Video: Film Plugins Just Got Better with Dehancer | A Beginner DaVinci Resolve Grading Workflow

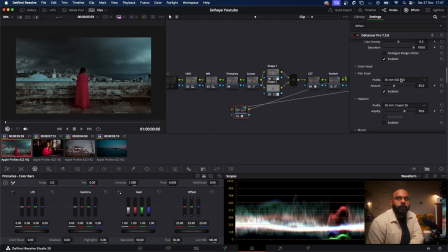And there is a tip, I think someone said it, where if it feels like you have added grain to your footage, it means that you have overdone it. 16mm 50. This is not bad. I can also reduce the amount here, probably to 5, and this looks good.
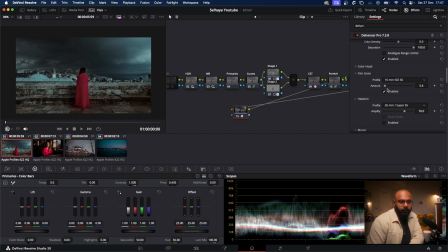So this is how you use Dehancer. So I'll take you to the second shot now.
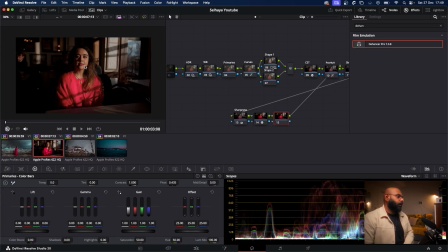This is my beautiful model Aisha, and we have this sun hitting right on her face, and I've already finished all the changes in terms of color and exposure. I'm just going to show you what Dehancer does to this footage, and the workflow, as I mentioned, is the same thing.
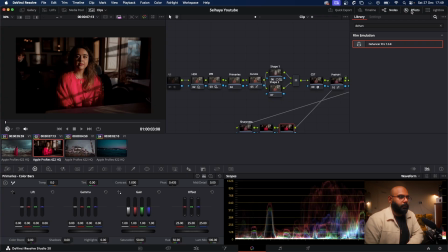I literally use the same node tree, and I just change the parameters accordingly. So if I had the Dehancer Pro on top of it, it gives you the similar look that you get in the previous shot, but I think in this one I'm going to play around with my grade.
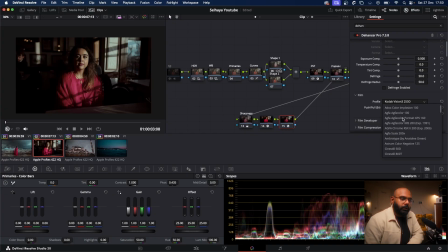So let's see. So we have a lot of Fuji, there is Cine Still, Kodak, and even you get the Polaroid versions here.
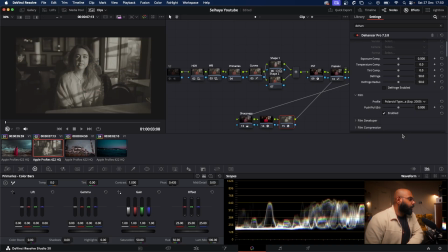You can see, oh, you can make a period film. You can just shoot a film in digital, and you can make a period film with this LUT. Oh my god. Sorry, not a LUT. Film like color grading plugin. Let me see.
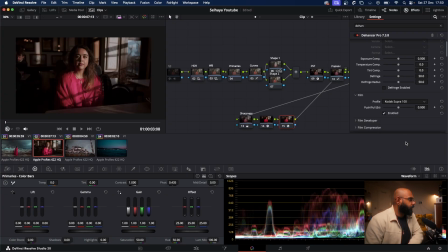I wanted to try this Supra 100, and it's good. I mean, the look, it gives you a very nice look to the footage, which I really like. I personally like everything that has this reddish tone to it. Let me see what I can do with halation.
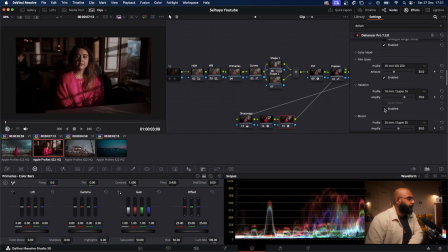16mm Super 16, and okay. Did you guys see that? It adds a little glow to her face. Makes it look like straight out of a periodic film.
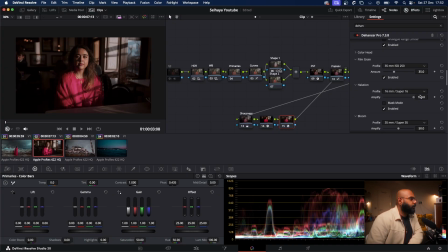I mean, if I increase the amplify here, you can see it in the eyes. It gives you this very nice halation. Probably I would leave it somewhere around 75. It's very good. Let me see what I can do with bloom. Okay, it's already at 35mm Super 35.
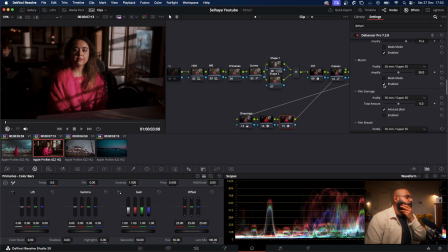If I enable this, see, it gives you this really nice pop that you get whenever you're using this filter. People use this filters with their cameras, where it sort of gives this glowing effect on highlights, and I think
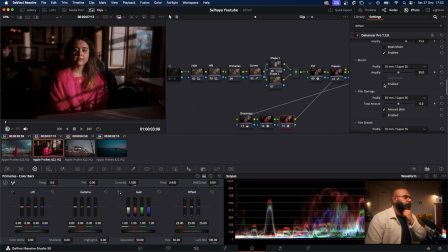bloom pretty much sort of resembles that effect, and I personally love this shot. I personally love this bloom effect that's happening on this particular shot.
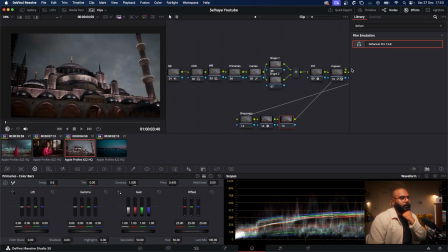This is the shot of the blue mosque, and then let me add the Dehancer on it. And then I personally like the Kodak one, so I mostly go towards the Kodak ones, but I mean you guys can use anything that you want.
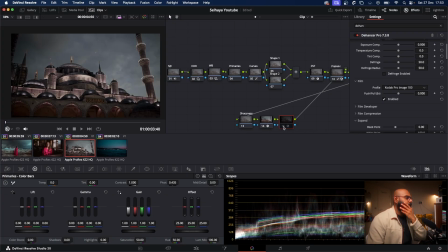I mean this gives something similar to the color that the shot had, so I will go with this one.
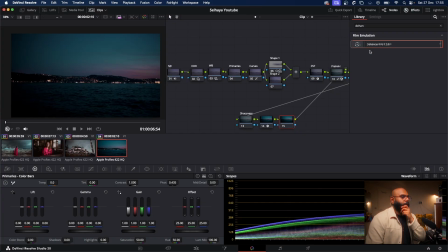Let's go to the final image, and then I'm dropping the Dehancer here, and then already it looks very good. I think pretty much most of the things are enabled here, so what I would do is probably
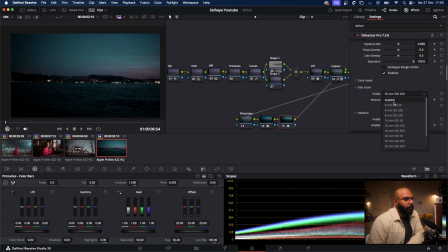disable the grain. Oh no, I really love the grain. I don't want to disable it. Probably make it this way. Yeah, I mean if you add a very little amount to it, it still gives or has this effect on your footage, which makes it very good.
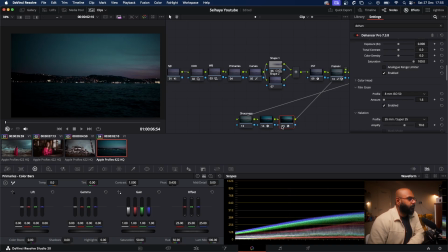Let me compare it this way. So I've added noise reduction here, so let me uncheck it here, and then
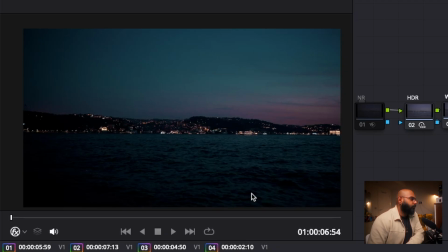so this is the noise that comes straight out of the camera, which is not that good because I was shooting at a low exposure,
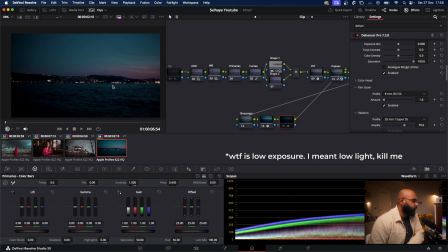so this is not very appealing.